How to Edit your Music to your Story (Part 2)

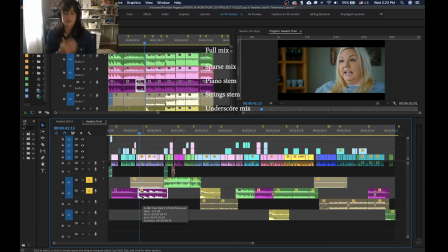[12:35]
Okay, and at this point, this is where she says it was a Thursday night, and then doom, and that piano brings that section of the part where it feels like something is about to happen. And the reason I put it at this exact point was because if I brought it in earlier,
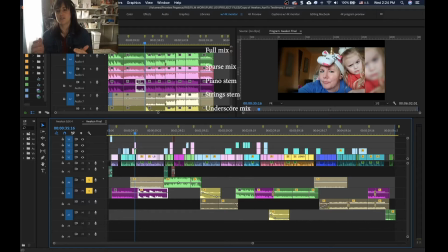[12:55]
when the photo with her and the kids, it kind of feels like, well, something happened to the kids or something happened with them. But I didn't want to mislead the audience with that, so that's why I put the music cue here after she says it was a Thursday night, and then doom,
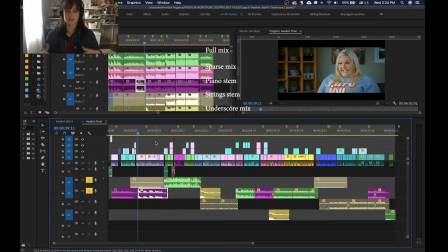[13:16]
so that kind of leads the audience, okay, what's going to happen? And then here, this is at the end of where she says they took her to the hospital, and at that point I needed something to have a more of a driving rhythm.
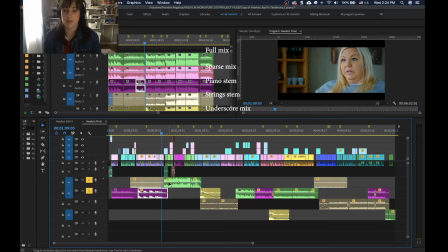[13:33]
Okay, let's get the story going. What happened? So that's why I put this part of the section in. So she talks about, and they took me to the hospital, and they found an aneurysm,
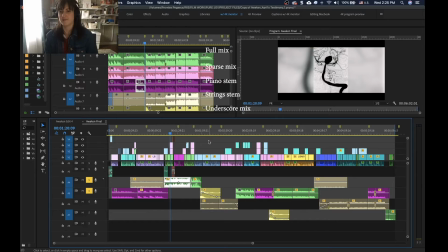[13:50]
and that's kind of where I cut it off for you guys. So that's the first section that I wanted to show. The next part is over here.
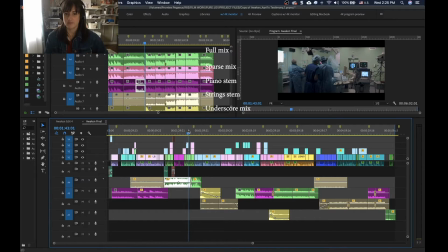[14:07]
Okay, so let me just summarize what happens. They find an aneurysm, they life flight her to Springfield, and then they do a surgery, and I'll let you listen.
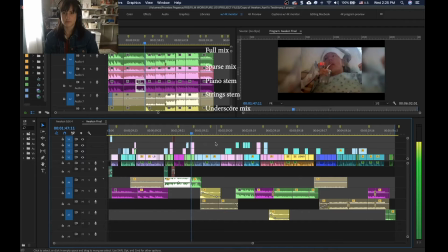[14:27] And they placed coils. Surgery went well. He placed 21 coils. This right here is the aneurysm. This is where it ruptured. And over here is a normal size aneurysm.
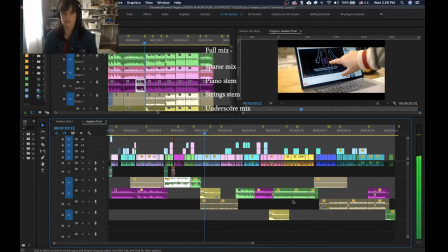[14:44] Okay, this is where they placed a catheter in my groin area.
Okay, so what I wanted to point out about this section here, you can see that I cut it.
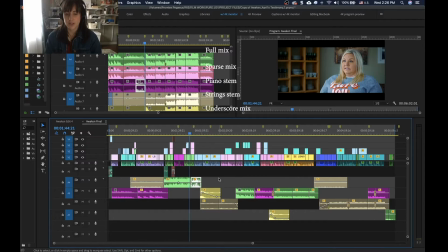[15:00]
This is the full mix. This part of the piano has some like happier notes, probably the only happy notes in like the whole song, but they're lighter. They're not as heavy.
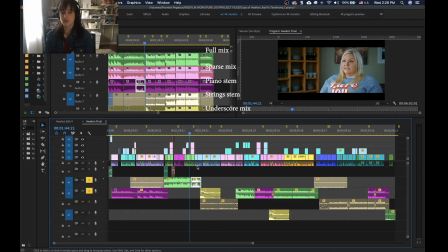[15:14]
And so I thought that would be a perfect time to accompany the part where she says the surgery went well, and they placed coils. And so I put that there. And then this right here, I brought in, this is part of the strings.
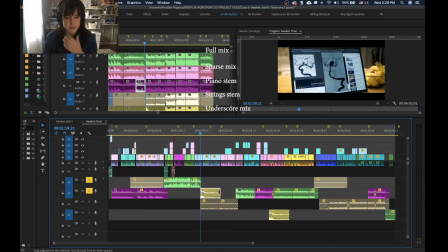[15:32]
It's just kind of like, I think this is actually part of the underscore mix. But it has this hit. And then I bring in the strings here. And what I wanted to have that hit at this point to emphasize the size of her aneurysm,
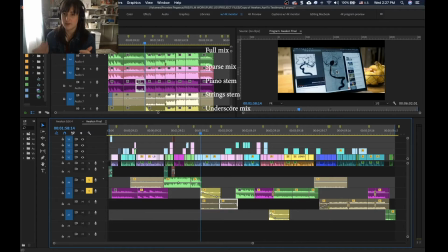[15:50]
which is huge compared to like a normal aneurysm. And so then I did a zoom in on that point with that hit, so people, to give the audience a cue of like, this is a big deal.
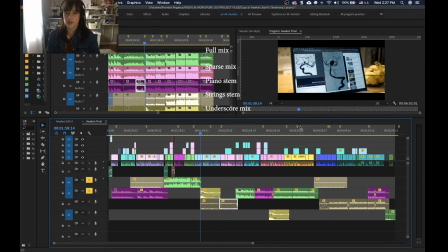[16:06]
This is a very large aneurysm, and it's scary. So let's just listen to that part again.
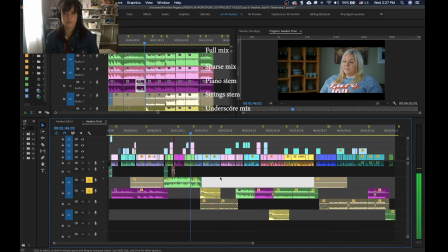So good news about her surgery.